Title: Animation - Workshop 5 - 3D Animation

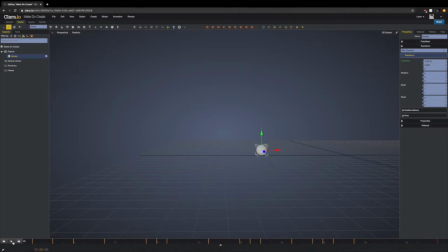there's a little bit of slow in, slow out happening there. We're going to add in some squash and stretch now to sort of sell this a bit more. So if we go to 7, this is where the ball hits the ground.
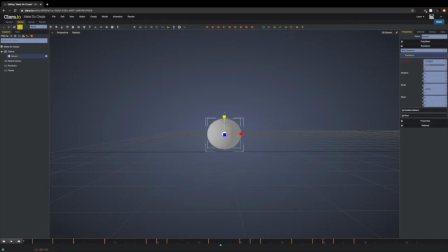And if we go up to scale mode, we can just scale it down. And it's going to be pretty squashed. It's going to be pretty squashed because it's like the fastest. And also you notice that it's come off the ground a bit. So we're going to go to the move tool and sort of put it back on the ground there because we want it to be realistic. And then we're going
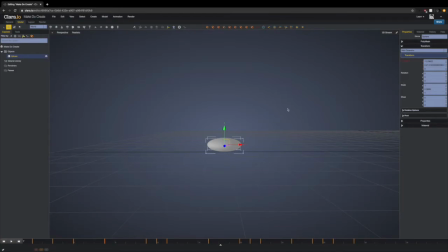to do translation because we moved it. But since we scaled it, we're going to do translation on the scale now. So if we're doing more than one thing, we have to make sure that we keyframe both of them. Okay, so let's take a look at that.
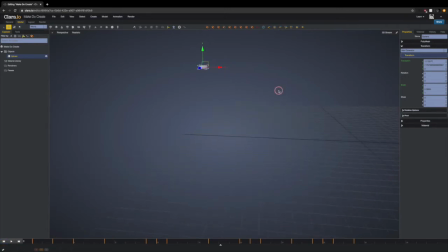Okay, hold on. This is another thing. Remember I said at the start that we have to keyframe the very beginning? It's the same with the scale. So we haven't messed with scale before, so it thinks that this is the starting scale. We're just going to reset the scale to 1, and we're going to go to frame 0, and we're going to translate,
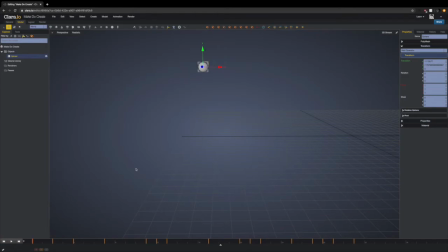and we're going to set a keyframe for that scale. So that's the starting scale. And then when we go to 7 then, and we scale it down,
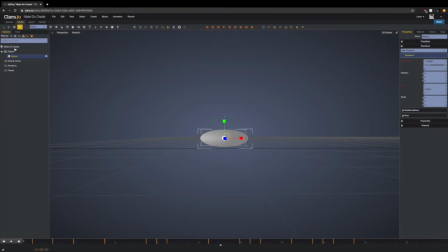we can set the scale for that particular frame. And then we're just going to make sure it's hitting the ground. Set the translation. And you can see we want it to be squashed the moment it hits the floor.
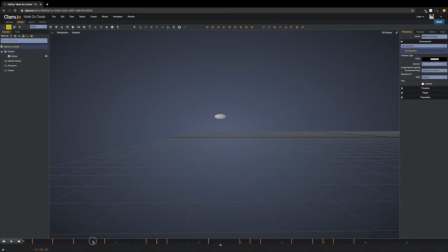But right now, the computer is thinking, okay, so you've had a perfect circle at the beginning, and by 7, you want it to be squashed. So obviously, in the middle, you want it to be halfway squashed, but that's not what we want it to do. So the computer's really good at filling in your movements sometimes, but sometimes it's not really intuitive in the principles of animation.
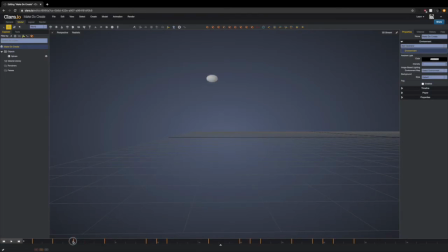So we're going to have to do some stretch. So I think frame 4, we want it to be pretty much just select the sphere again. We still want it to be a perfect circle at frame 4. So if we go over here and we reset it, the scale to 1, it's a perfect circle.
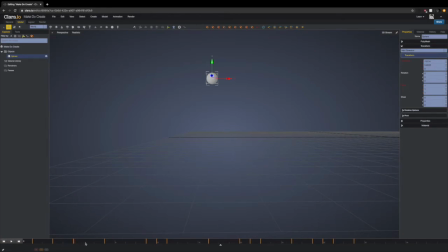And we can keyframe the scale at frame 4. So if we drag, it's still a perfect circle and it's only starting to squash after frame 4. But we don't want it to start to squash anywhere before 7. So luckily, we're going to add in our stretch. We're going to go to frame 6, and this is the frame just before it hits the ground, and we're going to stretch this. So stretching it like so.
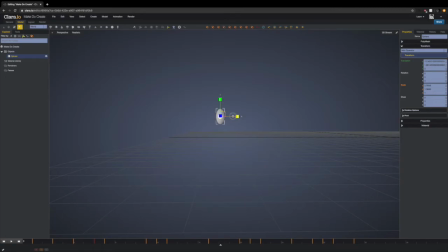And we're going to make it narrower as well, because when we're doing squash and stretch, you have to account for the mass as well. And also, it's not falling from straight down, it's sort of falling at an arc. So we're going to set the scale there, and then we're going to go to rotate.
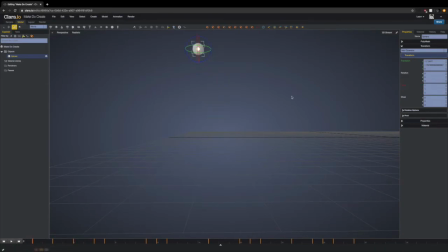Now, let's not make the same mistake as before. Let's go to frame 1, or frame 0, and set the rotation at 0. It's at nothing right now. And then when we go back to 6, we can rotate it,
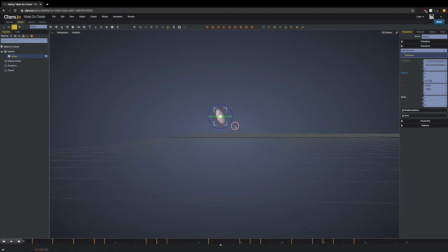with the blue one. We can rotate it like so. Just a little bit of a diagonal there. And then we can click rotate to set the keyframe. Okay, now we've got a little bit of slow in, slow out, squash and stretch. Click away to get a better sort of view of what we're doing here.
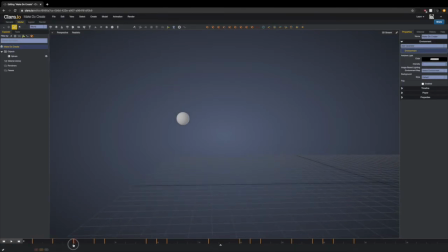So we've got perfect circle, coming down, gaining speed, squash. Okay, we need to fix the rotation on this. We just go here and we reset the rotation to 0, and then we can keyframe that.
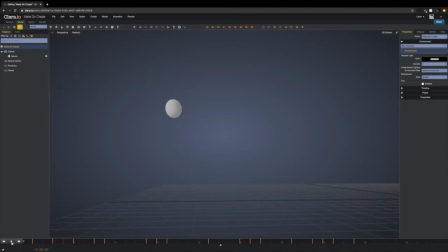Yep, pretty happy with that. And it's going to remain that size for the rest. So we're going to have to go in and edit. Once you start messing with the rotation and the scale, there's a lot more things to keyframe every time you're going in and editing.
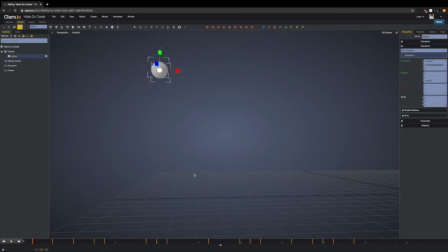So I recommend that you do it in the order where you do all the movement first, and then we do all the scaling after, and then we do all the rotation after. So it's sort of like you're doing it in batches of the things that you have to manipulate. So we've got the first bounce.
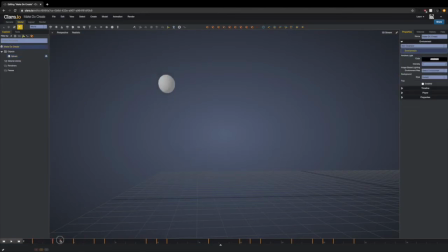That's almost a little batch in itself, the very first bounce. Okay, so it's almost the opposite now. So we've got the first bounce at 7 and then an 8.
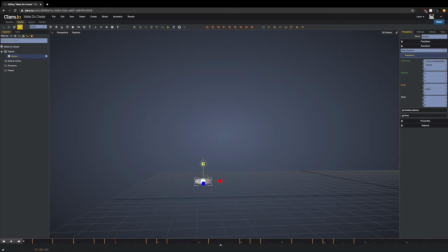What we want to do is scale this. So we want to scale it long and skinny. And we want to keyframe that, remember. And we want to do some rotation. Go to rotate here. And we want to rotate it that way.
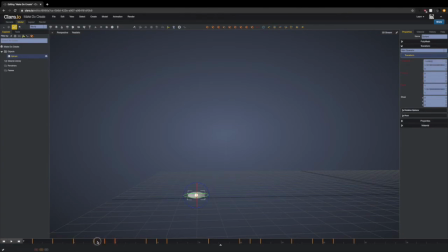And then we want to keyframe that. So just check that there. There we go. So we've got squash, stretch. So we've got speed, squash, speed, stretch. Okay, and then for 12, at 12 we want it to be a perfect circle again.
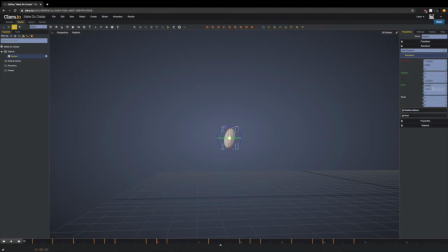So we go here and we take the scale and we just simply reset it to 1. Reset it to 1 and then we keyframe it. And it'll go back to a perfect circle because it's slowed down and the force hasn't manipulated it. So that should fill in the gaps for us. Yep.
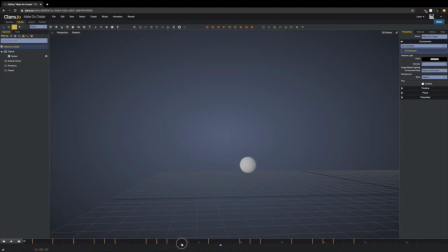Knit it down, and again, since it is losing speed overall during the whole bouncing process, when we go to squash it again on this side,
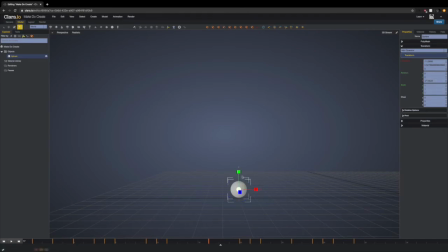it's not going to be nearly as squashed as it was the first time because it's coming down with a bit of a slower force. Okay, so we're squashing that, and it looks a bit off because we've still got rotation on it, so just going to reset that to 0 for now. So that's a night, and then we can keyframe that.
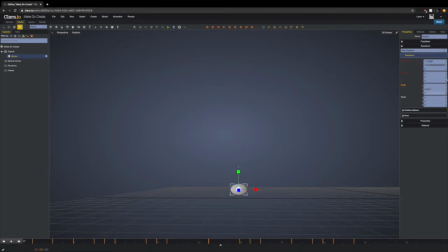So it's squashed, but it's not as squashed as it was before. And then we also want to move it down. Fix the translation. And we want to save the scale as well. So we've saved everything there.
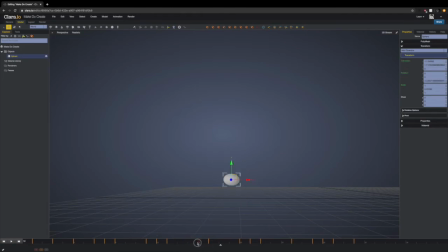And again, we don't want it to squash before it hits the ground, so we're going to go into the frame before, and we're going to add a little bit of stretch. And similar to the squash, it's not going to be nearly as much stretch as the first one because it's not going as fast. And we're going to keyframe that.
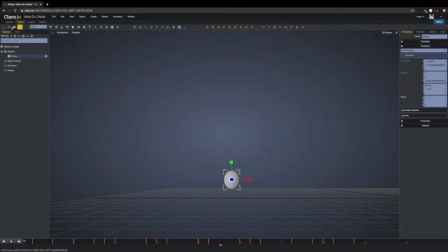And then we're going to rotate it as well. Oh, I should point out this traffic light system here. So in the translation part, it hasn't been changed and it hasn't been keyframed, so it's green. Rotation has been changed, but it has not been keyframed, so it's orange. And scale has been changed and has been keyframed, so it's red.
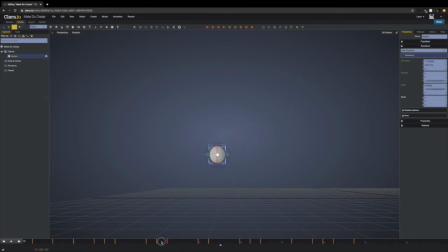So as soon as we click on this to keyframe it, it turns to red. And we're just making sure that's okay. Yeah, there we go. And again,
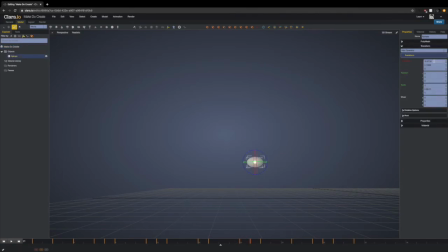we want to just reset this to 1. And we want to save that.
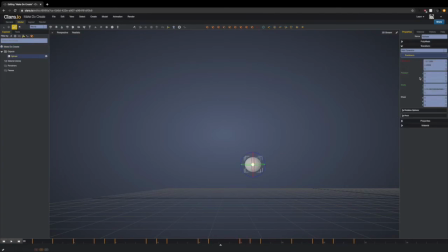And the frame before that, we just want to stretch it a bit, rotate it a bit, save those.
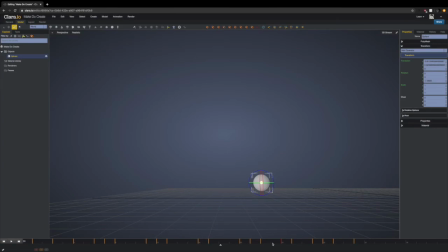And with this one, just reset. And it's with something like this, it's a lot of repetition. And then we want to scale again, and again, not as much squash as before.